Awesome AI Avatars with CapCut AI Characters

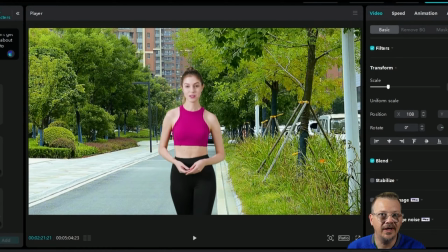(8:14)
So we've got two options, I think, to try and make this look more natural and realistic. And the first one is we can make the background just get a little smaller and a little smaller as the clip goes on.
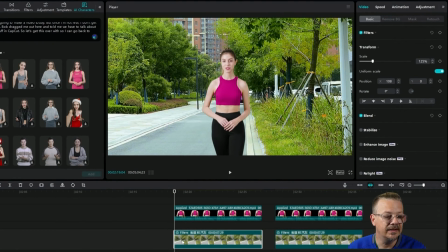(8:26)
So to do that, I'm going to go to this background here. This was a clip that I got from the CapCut stock media library. I did apply a filter to it, and the filter I used was Vivid 2,
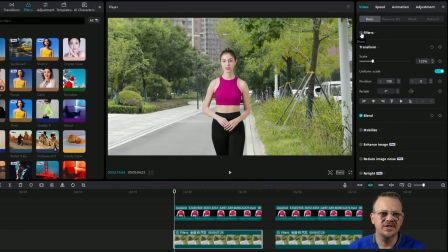(8:39)
and that just kind of brightened up the background a little bit. It was just a little dull, so by applying that Vivid 2, it made it really punch up.
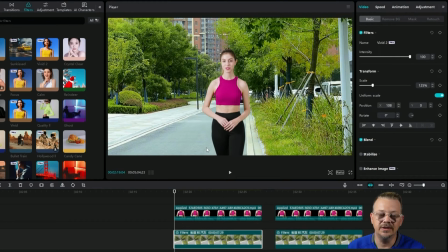(8:47)
Now let's make the illusion that she's actually walking toward us. They've done the hard work by making her legs move.
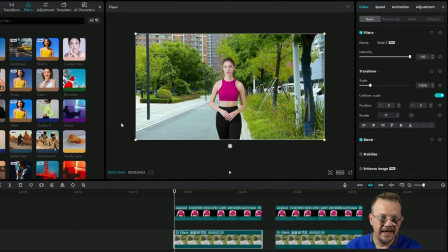(8:53)
So with my background selected, I need it to get smaller, so I need to start it out bigger so that it can scale down and not get too small.
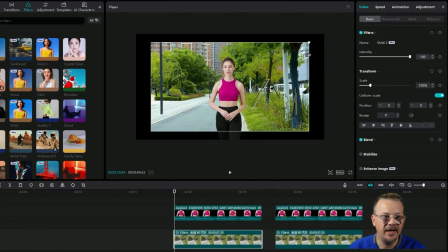(9:03)
Because if I start here at 100% and I scale it down by the end of the video, I'm going to have this black border around it, and I don't want that.
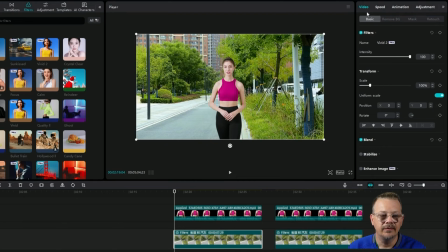(9:12)
So with the background video selected, I'm going to come over under Video in the Properties panel. I'm on Basic. That's where it should default to for you. I'm going to find Scale. Next to that, I'm going to click the Add Keyframe button, and I'm going to take this up to 125%.
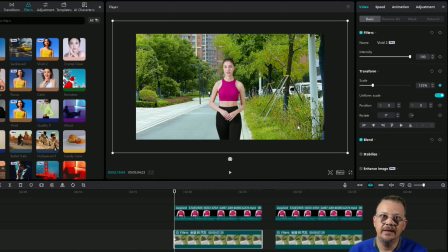(9:28)
And that'll give me plenty of room to shrink it down and still not end up with a black frame.
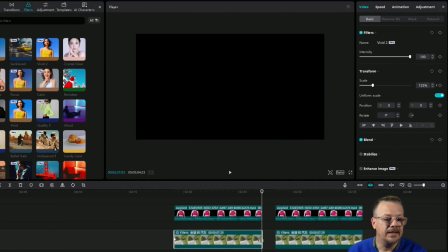(9:33)
So I'll come all the way to the end here, click Keyframe again,
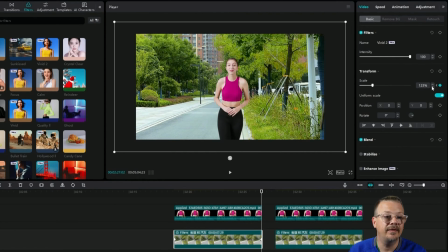(9:37)
bring this down, and I think I'm going to bring it down to about 105. I want to leave a little bit of wiggle room in case I need to adjust it or something. So let's say 105 and see how that looks.
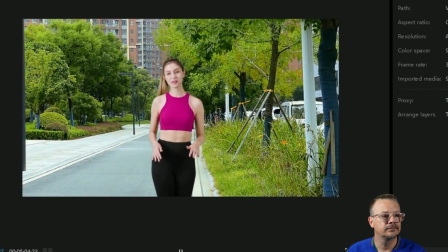(9:52) You can see my legs moving, like I'm walking toward the camera. To make this look more realistic, slowly scale down the background.
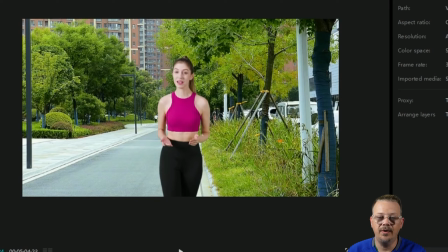(10:00)
All right, that looked pretty good. So the effect that that gives is as though someone is in front of her walking backward, holding a camera. So the person holding the camera walking backward and her, the subject, are both moving. And as they're moving, then the background gets a little bit smaller and moves.
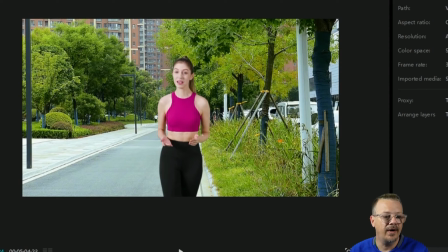(10:18)
They're moving past each thing in the background. That might have been a little bit too much.
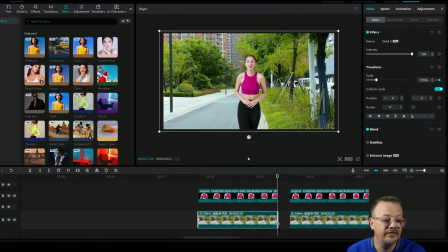(10:23)
We could probably stand to come back to this keyframe at the end, just click on it, and instead of 105, we can move that up and maybe make it 110, maybe even 115.
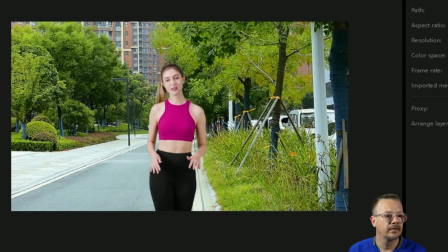(10:34) You can see my legs moving, like I'm walking toward the camera. To make this look more realistic, slowly scale down the background.
If you wanted to get super technical with that, you could always come through and chop this clip up a bunch, put different keyframes in, and have it move more when she's taking a step, and then have a subtle pause.
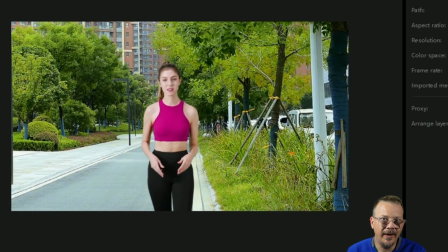(10:54)
But that seems like way too much work, so I'm not going to do all that. Now, another way to do this, instead of moving the background, would be to move the subject.
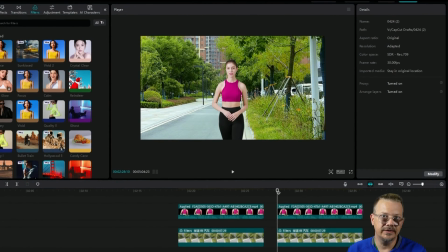(11:02)
So if the camera is in a fixed position, there's not somebody walking backward in front of her, but the camera's just sitting there on a tripod, then what you would expect to happen here is as she gets closer to you, she's walking toward you, she should appear to be a little bit larger. So for this, I'm not worried about the background, but I'm going to select her,
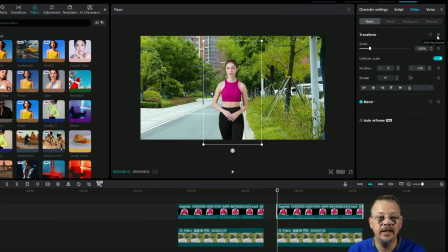(11:20)
and I'm going to come to the beginning of the clip, hit the keyframe for the transform group. That way I'll be keyframing the scale and the position and these other things at the same time. I'm not really worried about the rotation. We're not going to do anything with that, but we may end up adjusting the position a little bit.
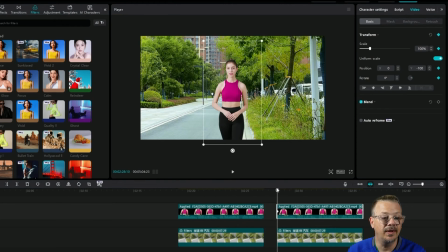(11:38)
Add keyframe on transform. You'll notice on the timeline it's applied. Go ahead and come to the end and do the same thing. And now what I want to happen for her is if she's 100% there at the end, let's probably take that up, make it more like 110.
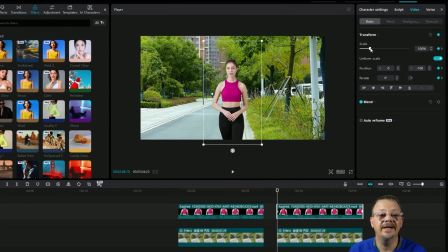(11:53)
Then we'll go back to the beginning. She's at 100. We might want her a little more like 95-ish. And I don't want to just start her at 100 and then have her get bigger and bigger, because if she's walking for too long there, I would end up with her being, you know,
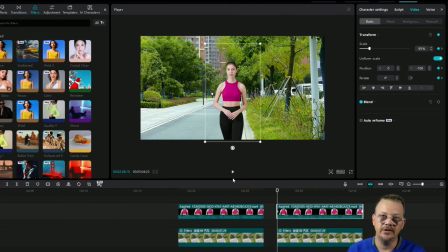(12:08)
bigger than the canvas, and that would be crazy. I mean, we're not trying to make a monster movie here, unless you are.
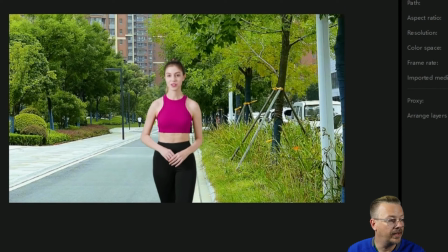(12:13)
All right, let's see what that looked like. I went ahead and muted this track so we don't have to listen to it again.